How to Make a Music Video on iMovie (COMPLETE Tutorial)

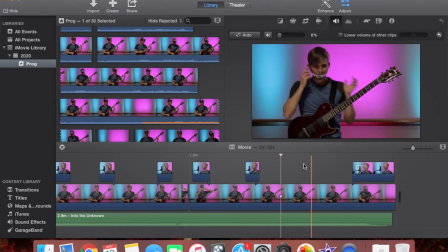[12:25]
So I know there's not going to be any vocal footage there, so I can just cut all that out. You can already see just by watching this, we're starting to get kind of a video. It'll play the guitar footage, and then the footage on top, it'll cut to that, and then it'll cut back to the footage underneath.
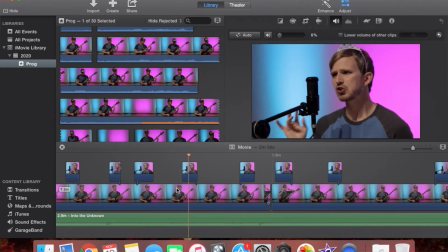Alright, so it's starting to look a little more like a video, but we need more clips, and we can't stack anymore.
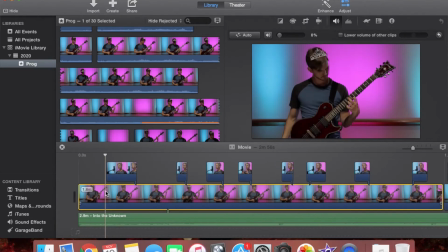[12:50]
So what we're going to do, for each spot that we have our vocal, we're going to cut there. So we start with the guitar, and we're going to scroll over, and right when you see it switch to a new clip, right there, we're going to cut, and then we go to the
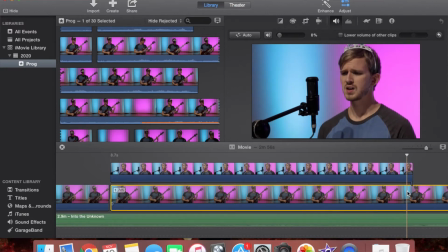[13:02]
end, and when it goes from the vocal to the guitar clip, right there, cut, and now what we can do, we take our vocal clip, we drag it down, and we delete this clip.
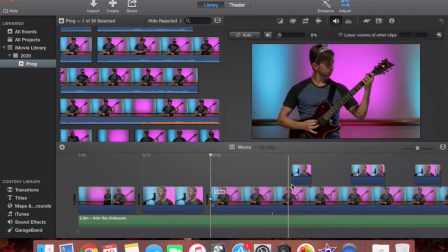[13:12]
So now everything is still in place. And we just rinse and repeat that method. So it's going to play out the same way.
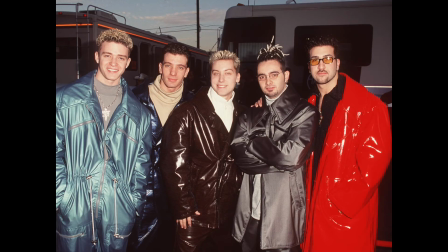[13:18]
It's going to switch from the guitar to the vocal, and everything's in sync. And now we just do the same thing. Once we get that in place, we can start with a fresh clip. So usually I'll go to the drums next, because the drums usually look really good on camera. There's a lot of really flashy moments. All you're doing is you're just looking for all the cool parts. You just watch the drum playthrough, and any part where it's like, oh, that's really cool, cut that out, and you want to plan to use that. Now, it might not work, but ideally that gives you an idea of which parts of the drums you actually want to highlight. You bring in your drum clip, you get it synced up with that marker shot, the ding. Once it's in sync, you go through, you look for all the cool moments, you cut those out, you delete everything else, and then you insert it into the footage below. You cut it just like I showed you, drag it down, delete the other thing, and everything is in line.
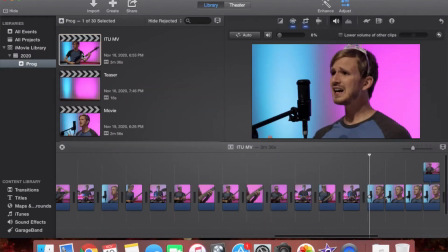[13:58]
So I'm going to go ahead and switch to the actual project so you can kind of see what this looks like.
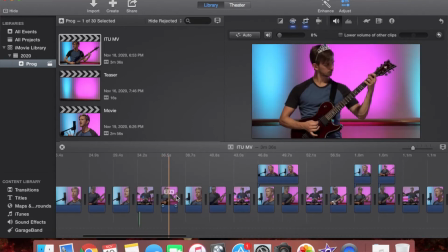[14:03]
Here's my finished project here, and you can see I've got all these different clips back to back, and I just use that method. I just got everything in place. But once you do that, now it's time to rearrange it. You start watching it, and it's kind of like working a puzzle. You have to sort of figure out what's going to look best.
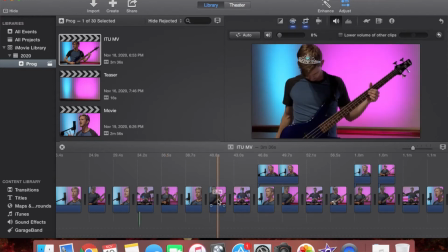[14:17]
So for instance, what I found out is the guitar shot and the bass shot are almost a little too similar, and I tried to make them as different as I could when I was filming, but I wasn't totally sure how this was going to come out. But as it turns out, they were too similar, so I realized it doesn't look good to cut from the guitar to the bass.
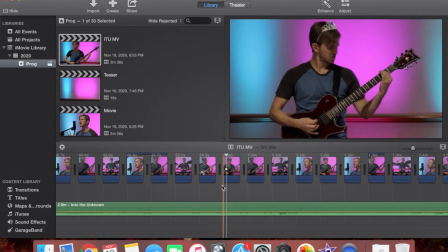[14:33]
In fact, I've got an example of that right here. So So it's just kind of an awkward cut because the shots are too similar. So I kind of made it a rule. I tried my best to separate them.
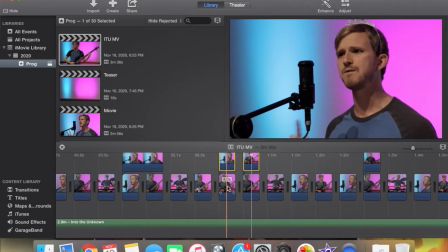[14:47]
And sometimes it's like a puzzle. So for example, this section here, it starts with the drums.
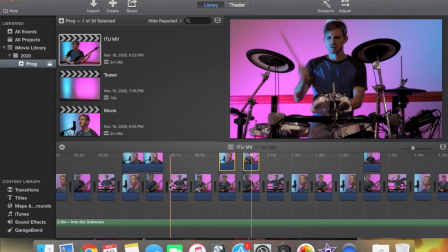[14:52]
I knew I wanted to show the drums here.
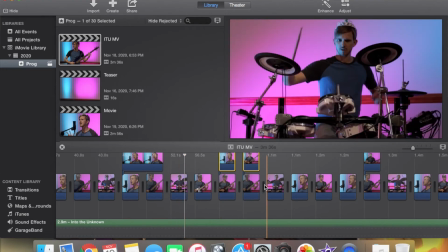[14:57]
And then later, it's going to end with the drums before going into the chorus. So I've got two shots of the drums kind of sandwiching this section here. So all I can fit in there are bass, guitar, and vocals.
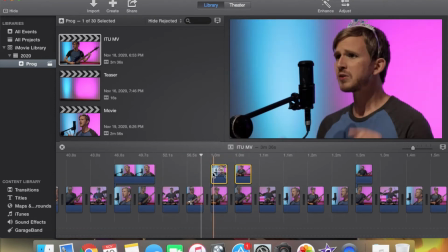[15:11]
So I got to split that up as best I can. I actually remember this moment here, I liked this for the vocals. So originally I cut to the vocals here. It's kind of lagging, but I remember I kind of liked that section, but because I was cutting from the drums to the vocals, I didn't really have a way to switch it up.
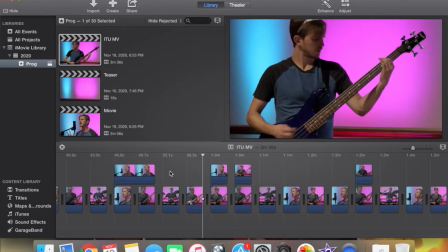[15:34]
So what I ended up doing, I had to move the vocals back to this section here and replace them instead with a bass part. So that way I could go from the drums to the bass, then to the vocals, then to the guitar, and then back to the drums. So it's a little bit like a puzzle sometimes trying to figure that out, but it's pretty easy to replace parts.
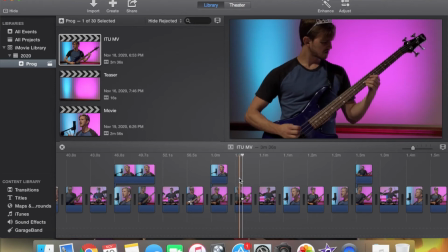[15:52]
So let's say we want to replace this bass with a guitar part. Remember, our guitar footage is in sync.
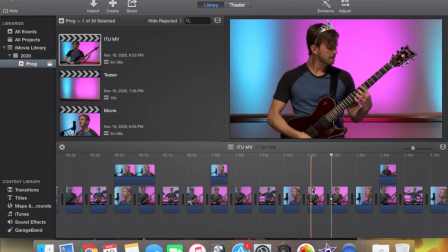[15:56]
So what I can do is I can select this guitar clip, make a copy of it, paste it, and drag it on top, and then I'm going to drag this over.
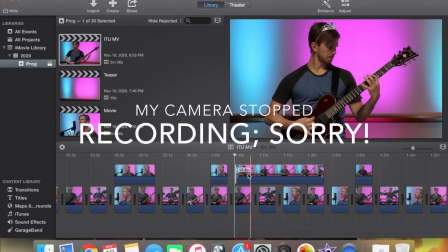[16:04]
Now don't just move it over like that because that's not in sync. You got to drag it over. And then if you want, you can drag it down, delete the other clip.
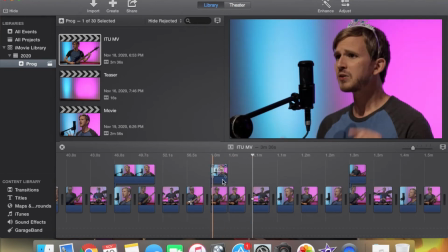[16:13]
You can see I got a little lazy at some points and I just kind of left it there, but it's whatever. So what's nice about this is this gives you the arrangement. It helps you know the best places to cut to.
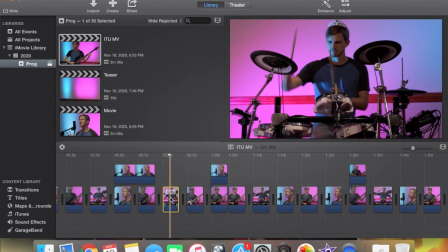[16:23]
For instance, this section here, like we know we want to cut to the drums, but if I decide I don't like the performance or there's something wrong with the clip, I can go back to my other takes and find that section and drag it in and get it in sync. And it's pretty easy.